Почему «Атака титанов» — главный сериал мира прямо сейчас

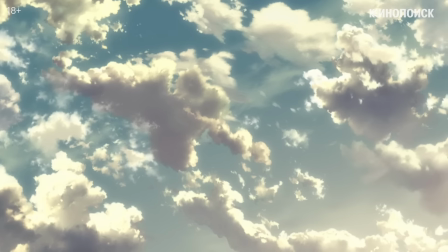[8:20]
Ветер, кстати, главная звезда второго плана. В мирное время он гоняет массивы облаков и играет с листвой.
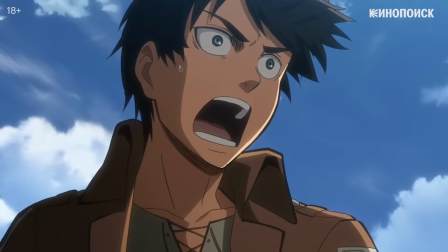[8:28]
Перед вторжением создает напряженную паузу. В пылу боя помогает имитировать передышку,
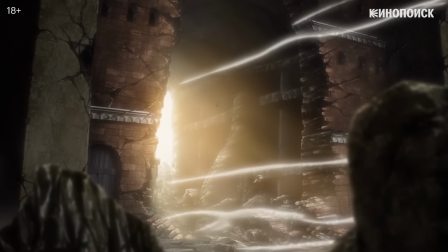[8:35]
а во время экшн-сцен вместе с дымом передает масштабы катастрофы и помогает следить, где же сейчас самое пекло.
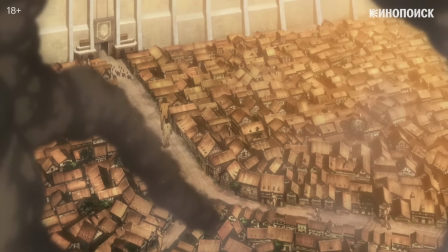[8:43]
Облака пыли и дыма сопровождают титанов постоянно, как президентский кортеж, а грохот их шагов заставляет камеру дрожать.
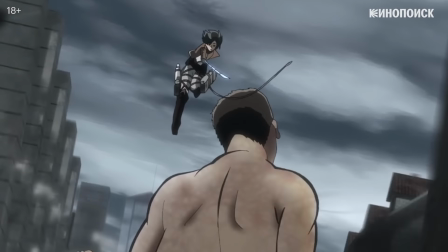[8:54]
В бою ветер свищет в ушах разведчиков,
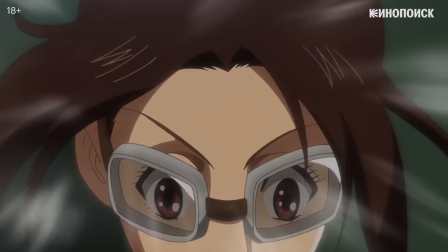[8:58]
линии по краям кадра симулируют динамику и помогают зрителям хоть как-то ориентироваться в пространстве.
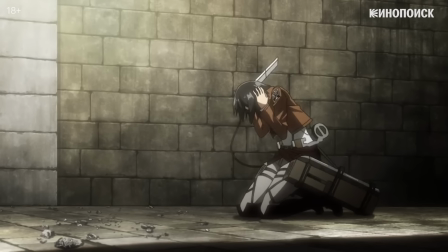[9:04]
Подобен ветру и крик, который врывается из человеческих или титановых легких.
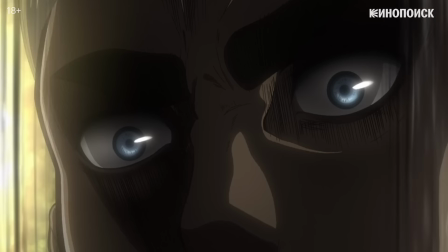[9:13]
Ни одна операция не обходится без громогласных команд или криков отчаяния.
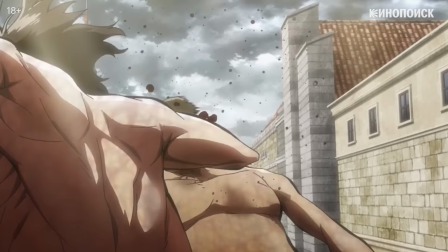[9:19]
Даже когда исполины дерутся между собой, а бывает и такое,
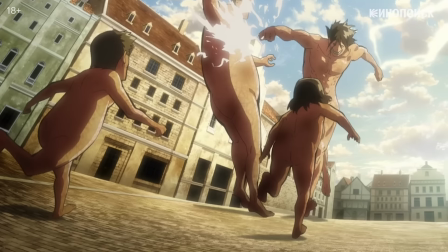[9:22]
камера не забывает разбавлять саму схватку общими планами, помогающими ориентироваться в пространстве,
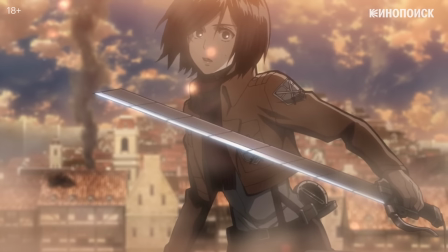[9:28]
и более крупными, чтобы за драйвом боя не потерялись психологическое состояние героев и разрушительные последствия войны.
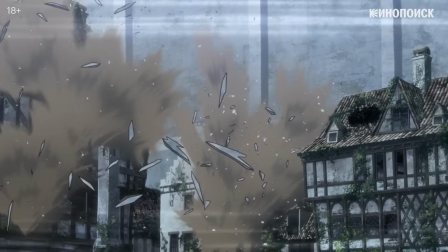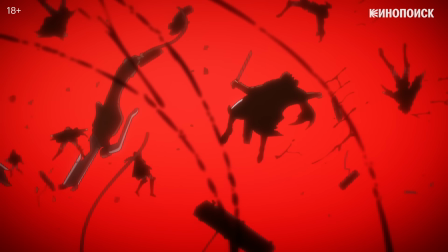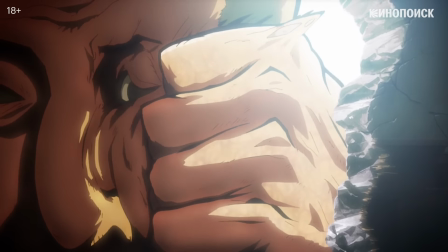[9:48]
Не брезгует аниме и рапидами. Самые драматичные сцены только из них и состоят.
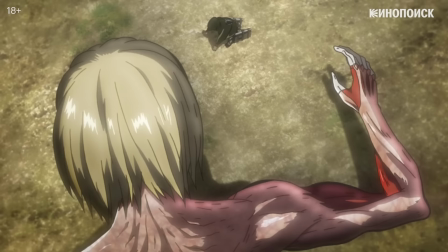[9:54]
Слоумо помогает Араки подчеркнуть, насколько высоки ставки, выстроить темпоритм и сделать акцент на решающих моментах.
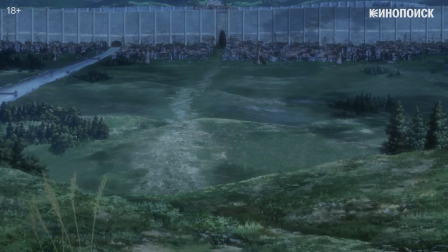[10:05]
Мизансцена атаки титанов очень выразительна. Зачастую место действия показано до и после сражения.
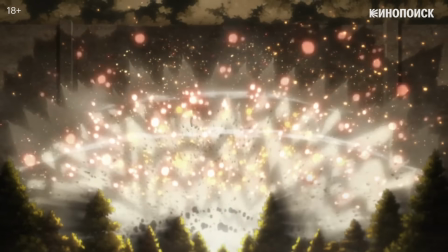[10:11]
И это два совершенно разных пейзажа.
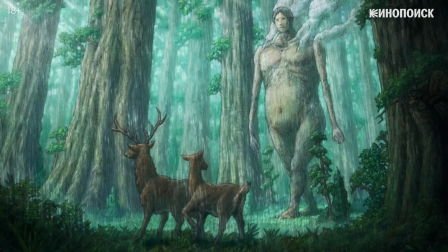[10:18]
Атака титанов больше опирается на живописные традиции, чем на сериальные, хотя и без поп-культуры не обошлось.
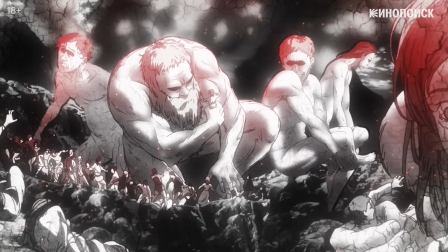[10:25]
В повествовании и дизайнерских решениях нетрудно заметить влияние мифологии, в первую очередь скандинавской.
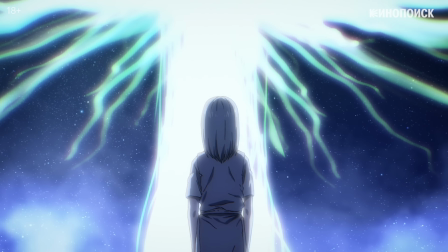[10:32]
Отсылают к ней, например, мировое древо Игдрасиль и замок Утгард.
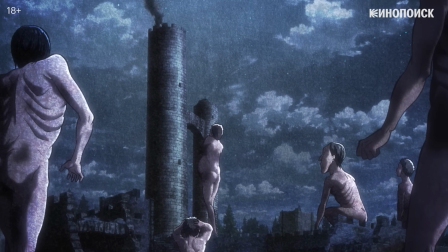[10:38]
Так в легендах называли город ледяных великанов. Кстати, имя первого йотуна – Имир.
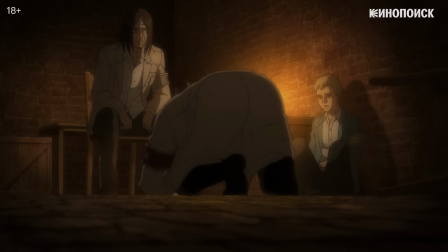[10:44]
Оно неоднократно возникает в сериале. А Эрен в какой-то момент на время как будто превращается в одноглазого Одина.
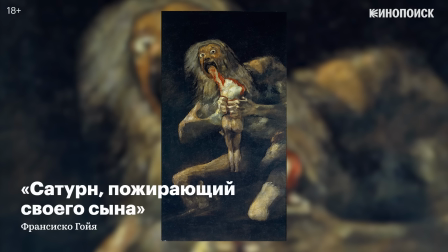[10:52]
Крестным отцом анимационных титанов считается Франсиско Гойя, чьи картины «Сатурн,
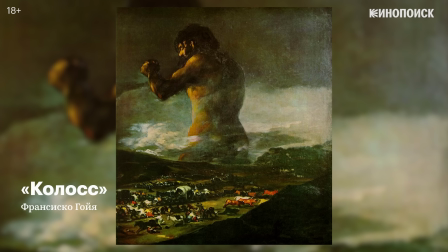[10:57]
пожирающий сына» и «Паника» или «Колосс» действительно вызывают те же эмоции, что и создание Исаямы.
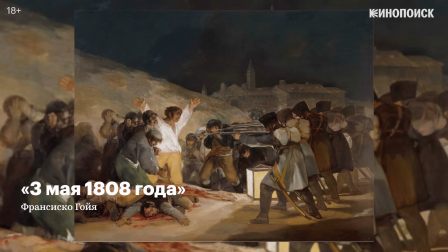[11:04]
К тому же магистральной для творчества Гойи тема противостояния народа и государства-захватчика как раз то,
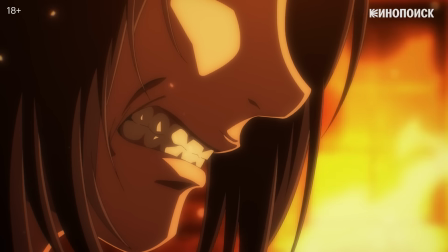[11:11]
что создатель манги исследует в своем произведении, особенно в финальных томах. Нельзя не вспомнить японское ноу-хау, жанр кайдзю эйга,
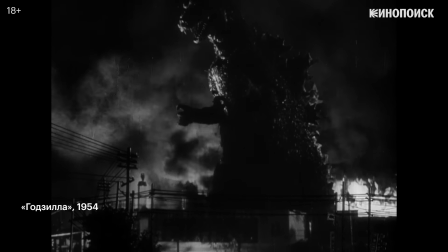[11:20]
чьим ярчайшим представителем являются фильмы о Годзилле, еще одном исполине, который наводил ужас на все человечество.
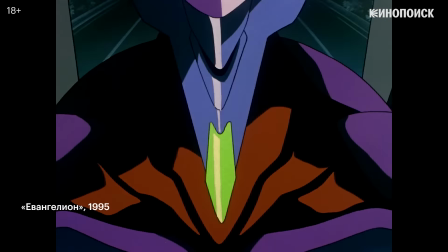[11:27]
Также очевидны параллели с мехой. Подростки пытаются противостоять врагам с помощью гигантских, на этот раз не роботов, а титанов. Впрочем, в интервью Исаяма от большинства сравнений открещивается.
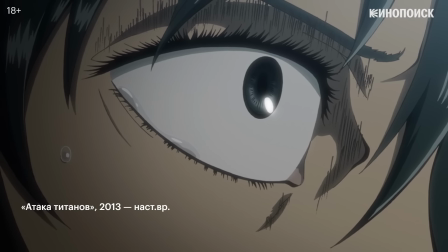[11:39]
Но это не мешает зрителям рассматривать атаку титанов через призму зомби-апокалиптики, вроде «Ходячих мертвецов».
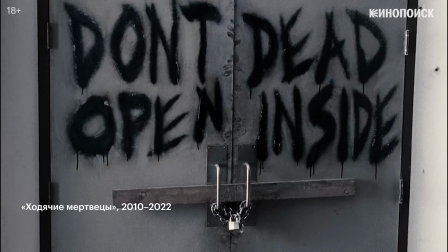[11:45]
Слишком очевидно сходство массы бездумных титанов с зомби.
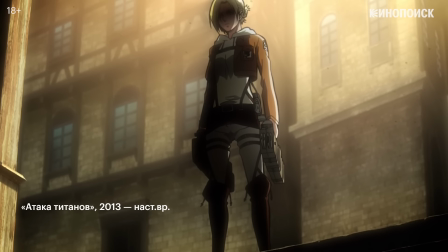[11:49]
Другие жанровые референсы – жестокая многофигурная фэнтези, прежде всего «Игра престолов»,
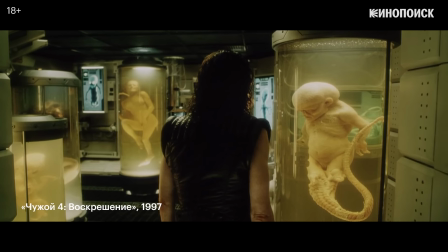[11:55]
и боди-хоррор, с которым сериал роднят многочисленные метаморфозы, претерпеваемые телами гигантов и людей.
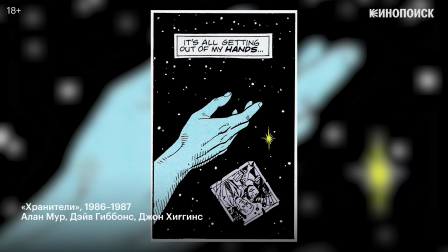[12:05]
Кого Исаяма охотно называет среди идейных вдохновителей, так это Алана Мура с его хранителями и видеоигру «Mavlav Alternative».
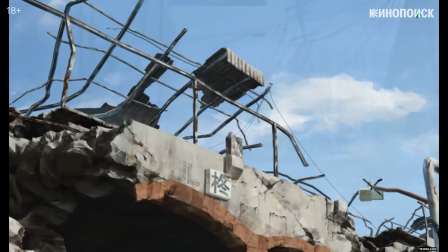[12:14]
В них средствами разных медиумов показано, как люди ведут себя перед лицом глобальной опасности.
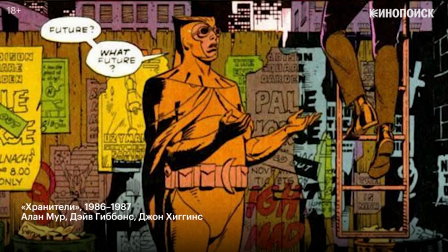[12:20]
По Муру, только страх могущественного внешнего врага сможет примирить сверхдержавы.